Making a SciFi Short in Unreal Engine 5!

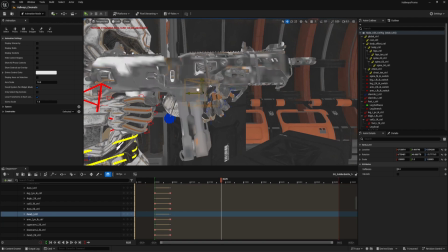0:22 We needed a project to grow our skills in Unreal Engine, and we decided to go with a classic spaceship corridor battle, because this cliche never gets old.
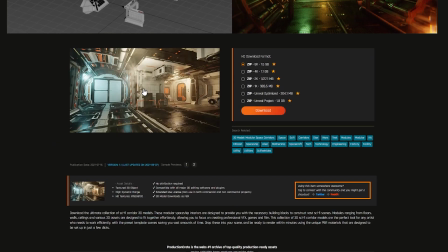0:32 For this project, we used 100% production crate assets, including the sci-fi corridors,
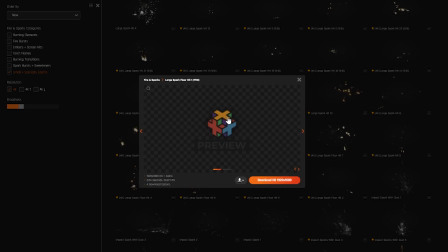0:37 the soldier, the robot character, some VFX, and one of our new sci-fi rifles.
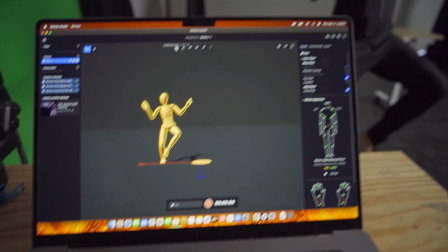0:42 For the character animation, we wanted to try motion capture.
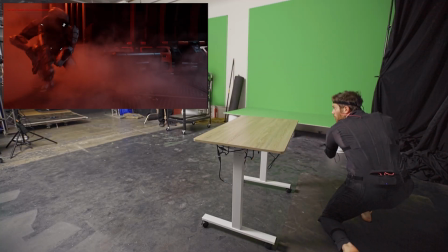0:47 This would allow us to get the exact movements that we needed to tell the story we had in mind, rather than being stuck with trying to stitch together Mixamo animations.
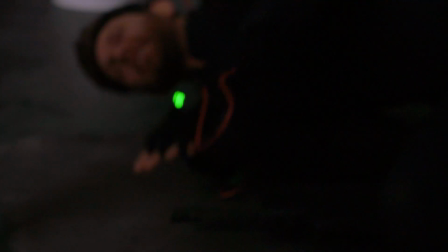0:54 Chris performed the motions for both the soldier and the robot, going over several takes to refine the performance more and more.
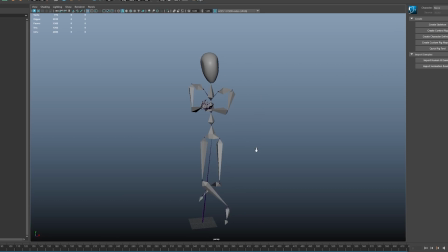1:00 The new Rococo suit worked incredibly well for this. The takes were really clean and ready to go out of the box.
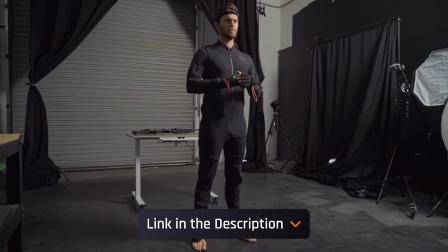1:06 If you're interested in a Rococo suit, check the link in the description. The team over there was extremely helpful and answered all of our questions.
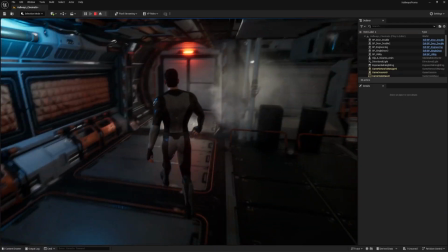1:13 So scary. While Chris and Nico were doing that, I imported our sci-fi corridors into Unreal Engine and started building out the scene.
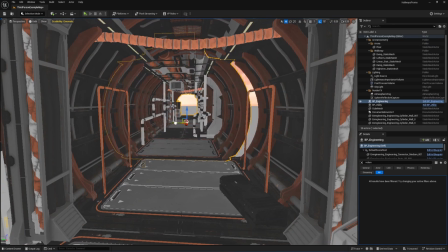1:19 I knew we wanted a tight, claustrophobic corridor, but I hadn't seen any of the mocap animation yet, so I wanted to be able to quickly make any necessary changes later on in the pipeline.
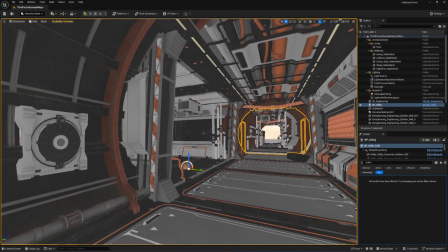1:28 So, I decided to build modular chunks using blueprints.
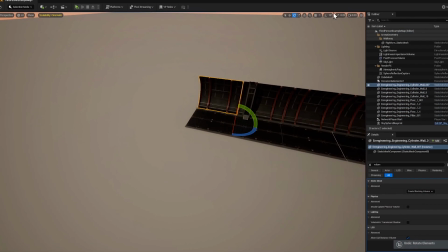1:31 If I had built the corridor piece by piece, then it would have been way too much to manage if Chris and Nico wanted a different layout later on down the line.
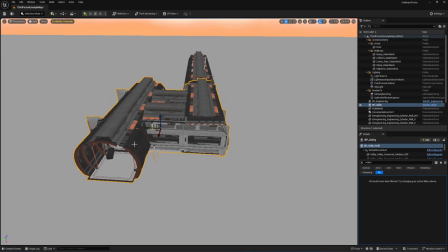1:38 But this way, I can select whole sections of the environment and move them around like sub-assemblies. Back at the studio, Nico exported all of our sequences and applied them to the characters.
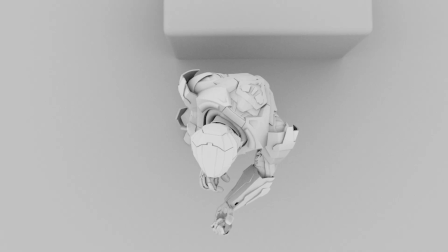1:47 We picked one performance in particular, this let them build out the previous sequence and plan the camera angles that we really liked.
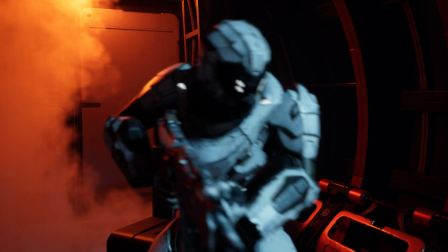1:53 Instead of going with too much handheld camera shake, we decided fixed cameras and somewhat odd angles felt more realistic, because in a tight corridor there's not much room for a cameraman.
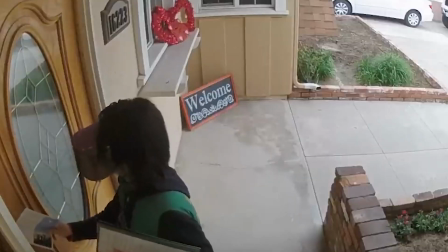2:02 But GoPros and security camera perspectives make sense. They make the shots feel more like we were witnessing a real moment instead of watching something that was heavily produced.
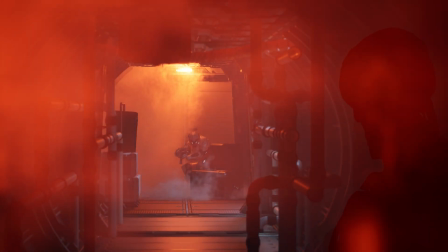2:10 For some of these long shots, we wanted them to feel more like a point of view, so we went with a 200mm lens to really mimic that effect. effect.
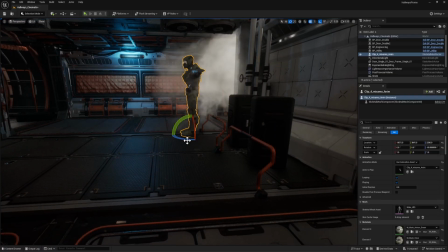2:16 Once I got the motion capture data, I tried to find the best spot to put the actor.
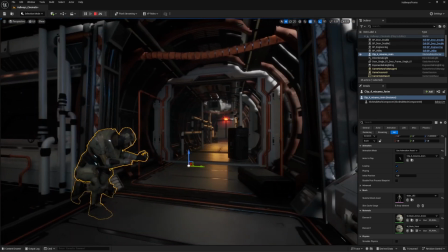2:20 My original idea was to have him in this room over here, shooting down the corridor at an intruder, but Chris had the idea to swap it around so that he's trapped in the small end of the corridor, and that the door won't open. Kinda like that famous Darth Vader scene from Rogue One. That really ramped up the tension.
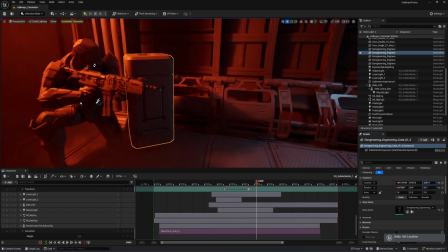2:35 After viewing the pre-vis and blocking out all the action, I realized that I needed to add these little crates for him to hide behind.
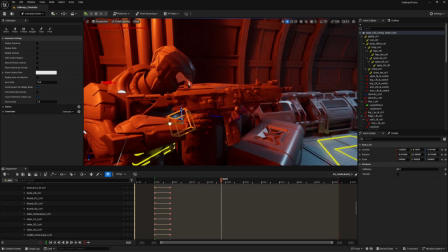2:40 With that locked down, it was time to edit the motion capture animation. because you're almost never going to get data that perfectly fits your scene or your character.
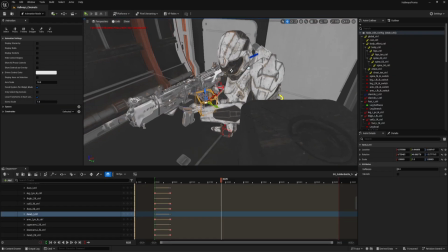2:47 So, for example, Chris wasn't wearing bulky armor, so I had to move his arms away from his chest. And when I put the rifle into his trigger hand, the front hand didn't quite line up.
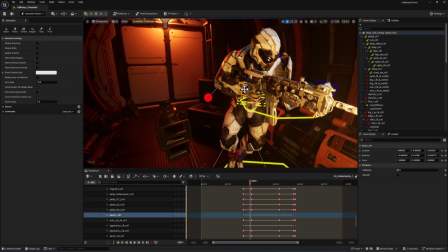2:55 Fortunately, our sci-fi soldier is rigged for Unreal Engine already, so we were very quickly able to set up an automatic rig inside of the latest Unreal Engine and edit his pose.
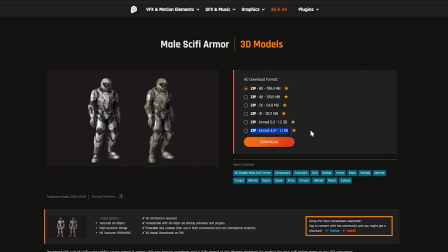3:04 If you want to try it out for yourself, download the Unreal version of our sci-fi character and follow along with this quick tutorial from Rococo.
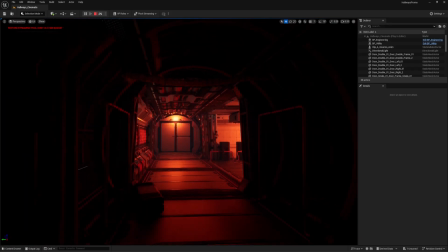3:10 It's actually super easy. Easy peasy lemon squeezy! By the time they had sent me the motion capture information I was already well into lighting the scene.
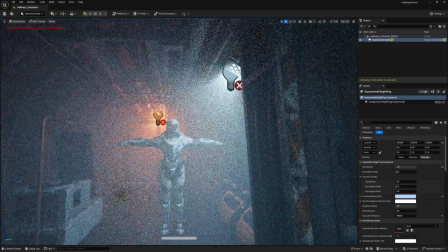3:17 I used volumetric fog to make these bluish hallway lights look smoky and dingy,
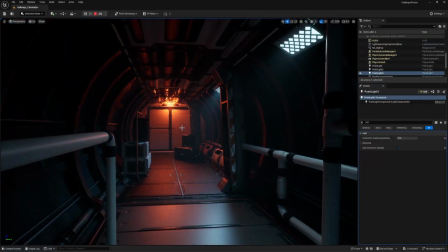3:22 and for the red emergency lighting I created a material that would cause them to flicker as if the backup power on the spaceship was failing.
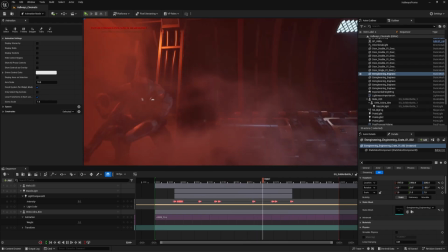3:28 Once we finished blocking out the action, I was able to animate some lights to act as muzzle flashes on our soldier character,
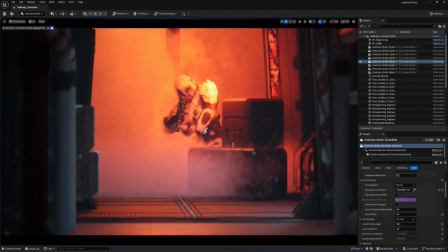3:33 as well as some red lights flying down the hallway to represent laser beams from the enemy.
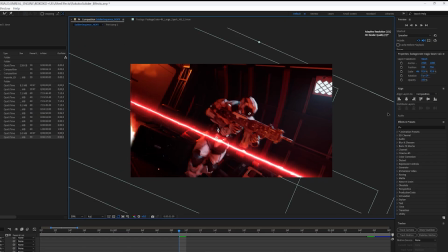3:37 I'm not very experienced with effects in Unreal Engine, so I knew I was going to composite some lasers into the shot later on with After Effects,
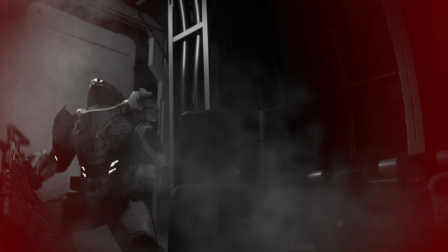3:44 but I still wanted red light to be cast into the scene to ground them in the shot.
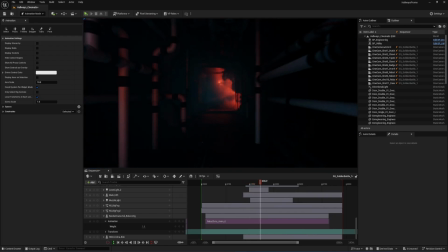3:48 Our original idea was to have the red lasers come out of sort of a cloud of smoky blackness at the other end of the hallway, again an homage to the Darth Vader shot.
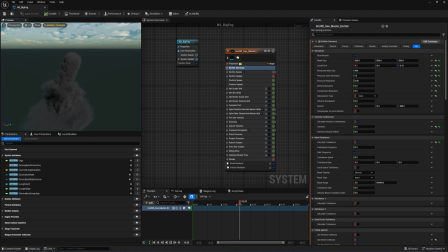3:56 So I hopped into Niagara inside of Unreal Engine to build some smoke. It was my first time using Niagara, but surprisingly it was really easy.
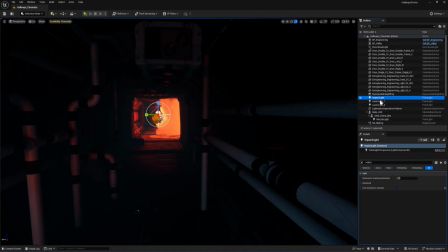4:02 This smoke is actually pretty close to just the default settings.
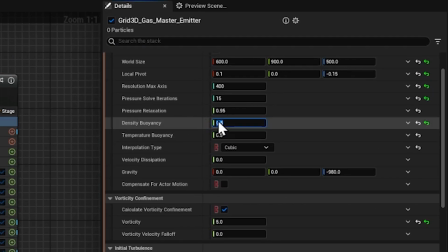4:04 I just made sure that the volume was big enough for the scene, and that the buoyancy setting was flipped so that the smoke would flow downward, like a CO2 leak or something.
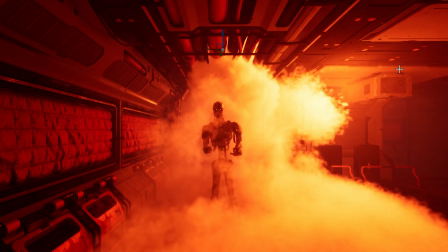4:14 We decided that we actually did want to see at least a hint of the bad guy at the end of the hallway, so Chris hopped back into the motion capture suit for another quick session.
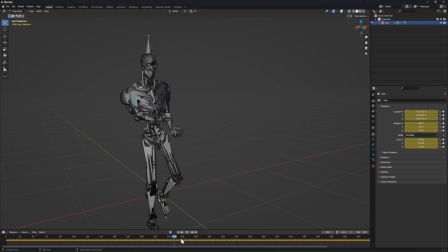4:21 For the enemy, we used this evil robot model from RenderCrate. He's rigged with Mixamo, so the Rokoko animations apply directly to the character, with no fuss at all.